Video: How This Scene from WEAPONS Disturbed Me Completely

As you can see, nothing really happened, but it's setting the foundation for the fear to happen.
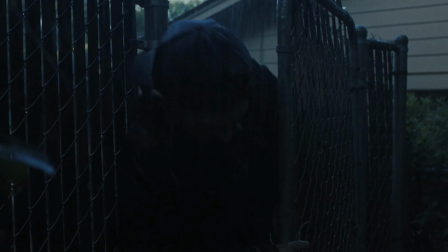When James is outside the house, when he's freely moving, the camera pans very smoothly.
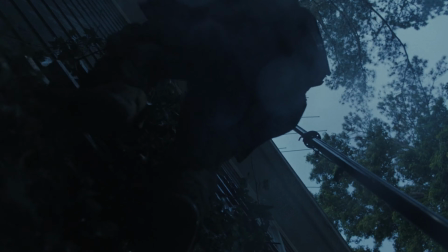It shows him walking, it shows him thinking, and once James tries to get into the house, the camera is locked in a static position, and a relatively long shot is played as James struggles to enter into the house through the window. The static shot, after multiple smooth camera movements, immediately makes James the main focus of the scene, and that makes him isolated. That makes us feel like the whole house is watching him, struggling. He looks powerless, he looks tiny, because the static shot highlights vulnerability and isolation, and him struggling that hard removes confidence from him, from the way we perceive him. And phase 2, false comfort and the first shock.
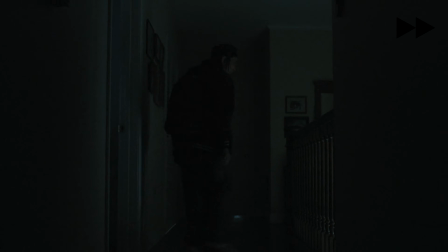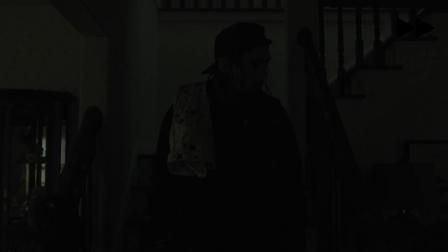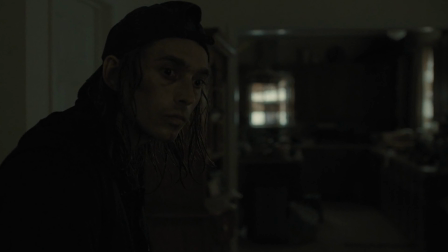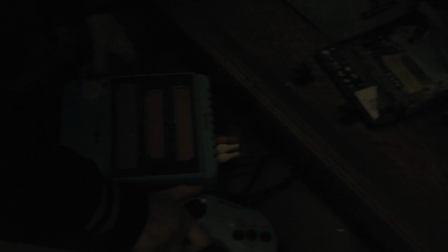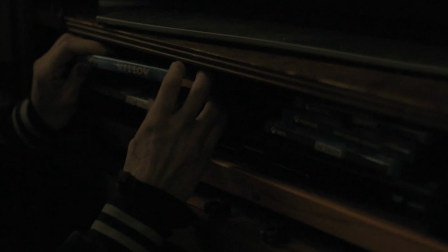Willow.
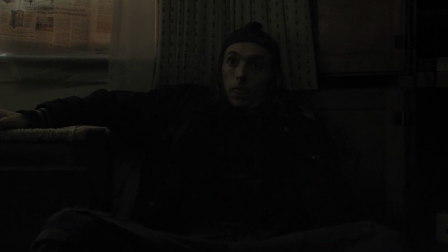Fuck! I'm sorry.
And now the camera moves freely. It was static in the beginning shots, which made us feel uncomfortable. But now, as he explores the house, the camera moves freely.
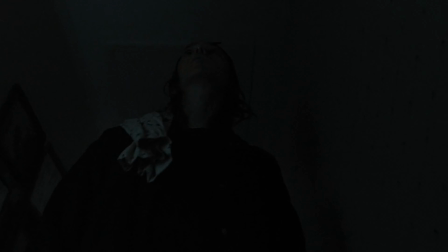Now it creates a normal rhythm. Now we feel comfortable as James does his usual thing, stealing random shit in the house.
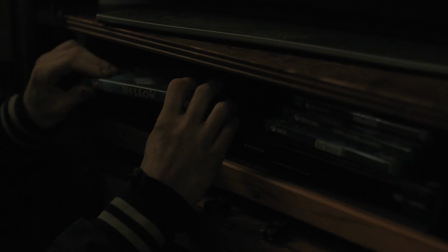His confidence raises back up and the fear is reduced. But as he looks over the TV shelf what to steal, the reflection of the couple, followed by a high-pitched sound effect, instantly shocks you. Because if you noticed, we see a reflection first and then we see James' reaction. The audience should know the threat before the character, for them to feel scared along with the character. If it's showed at the same time, the audience might not respond properly, they might not even catch it properly. So showing them first builds a foundation for the launch, and then when the character fears, boom, the rocket launches. We fear for the character. Now phase 3, the basement.
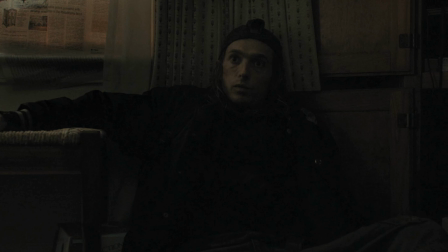Hello?
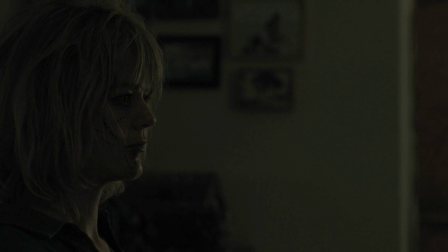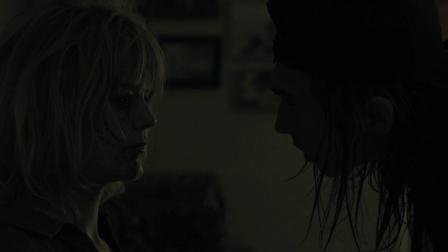You good?